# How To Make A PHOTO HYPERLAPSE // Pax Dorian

Hey guys, today we're gonna... Today I'm going to show you how to make a video hyperlapse.
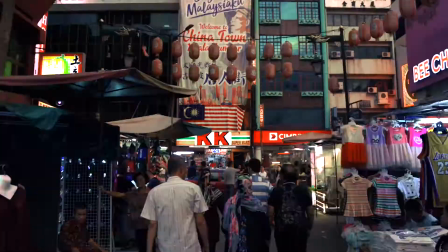0:05 Like this, like this, and like this. The best part about it is you don't need anything fancy. A simple digital camera or even your smartphone will work. Let's go. Let's go. Damn it.
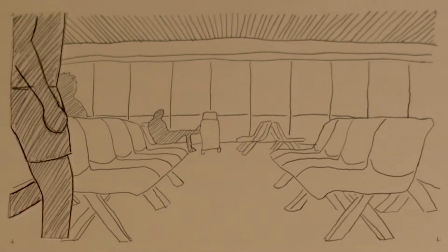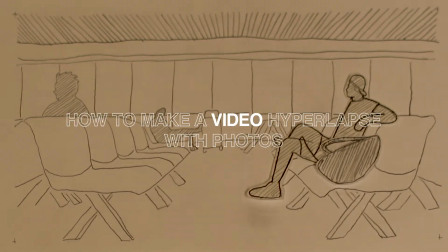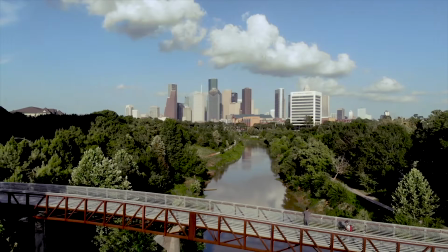A hyperlapse is a series of photos shot in one location strung together to make it look like real-time is fast forwarding, but also moving at normal speed all at once. Wow! That was a mouthful. Now, because this trick involves a relatively low depth of field, you don't have to worry too much about things like shutter speed, focus, or any other manual settings. If you're not sure what that means, let me know in the comments below and we'll talk about it in the next video. Aside from your camera, you'll also need a tripod or something to mount your camera on top of.
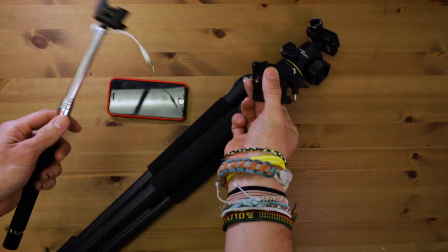1:08 If you're using a phone, you'll need an attachment. Usually, the top of a selfie stick will work, which is great because it's not like you've used that thing since 2017. Next, location, location, location. You'll want something with a vantage point, something with a common point of focus or reference for each picture in the laps.
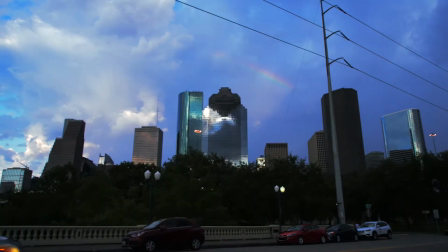1:25 Ideally, you'll want to do this outside because it gives you a greater sense of the passage of time happening in your video.
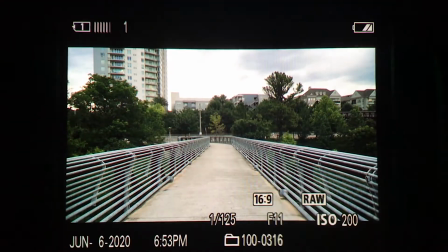1:32 Once you're settled on a shooting point, frame your image, shoot, and repeat. Continue this, taking a step or two forward using your own feet to measure.
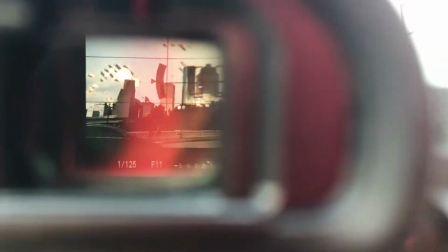1:40 You'll want to make sure your vantage point is framed in the same part of each picture. That takes a sprinkle of patience though. If you're not sure how many pictures to take, think of each picture as a frame in a movie. There are 24 frames in a second. If you follow that formula, you'll figure out how many pictures you'll need to take to fill out your laps.
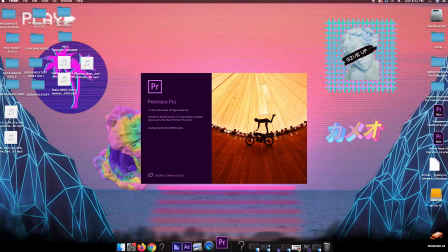1:58 Once you're ready to edit, import your photos to your video editor of choice and set each image to two frames making for a sequence of 12 frames per second.
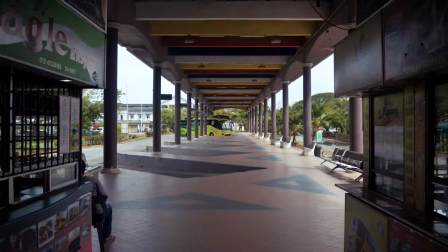2:05 Wait, didn't I say earlier that movies are set to 24 frames per second? Yeah, but technically this is stop motion animation. Allowing your image to stay on screen for a frame longer allows for a more visually appealing flow in your final product. Hey, that's just my opinion, you don't have to listen to me.
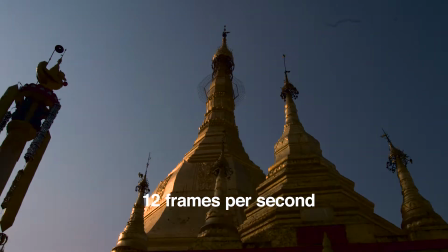Now what makes a hyperlapse pop is consistency.
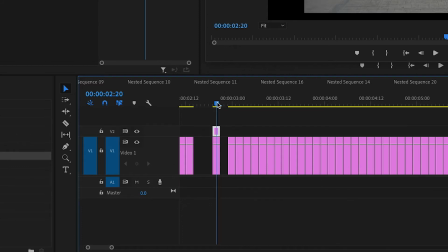2:32 Using your opacity tool, layer each frame on top of the previous one and align it to a common vantage point that you predetermined as you were shooting.
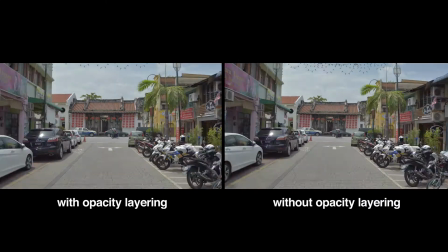2:40 This takes your hyperlapse to the next level, as it smooths out any bumps or bounces that you run into in post-production.
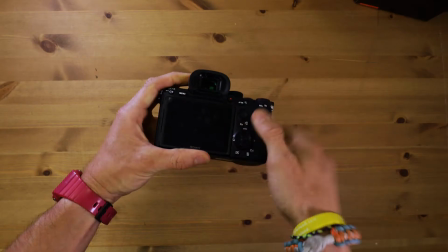2:46 Now, if you're a fancy bitch and you happen to be shooting on a juggernaut of a camera, make sure to be shooting on something wide and in raw format. This allows you to crop in on any edges that don't align. Also remember to use your grid and balance features on your viewfinder if you have them.
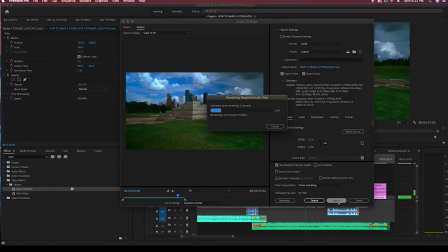2:59 Render that sucker, export and upload. Remember, nothing is perfect the first time you try it.
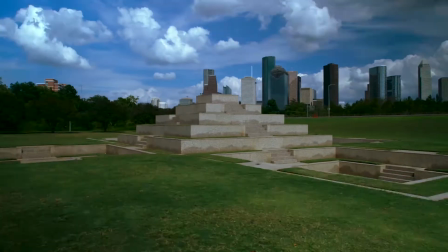3:04 Giving this practice some patience is key to improving. Who knows, someone might actually think you're good at it. If you like this video, feel free to subscribe. Leave a comment down below and let me know what you wanna see in the next video. I will see you guys next time. Bye!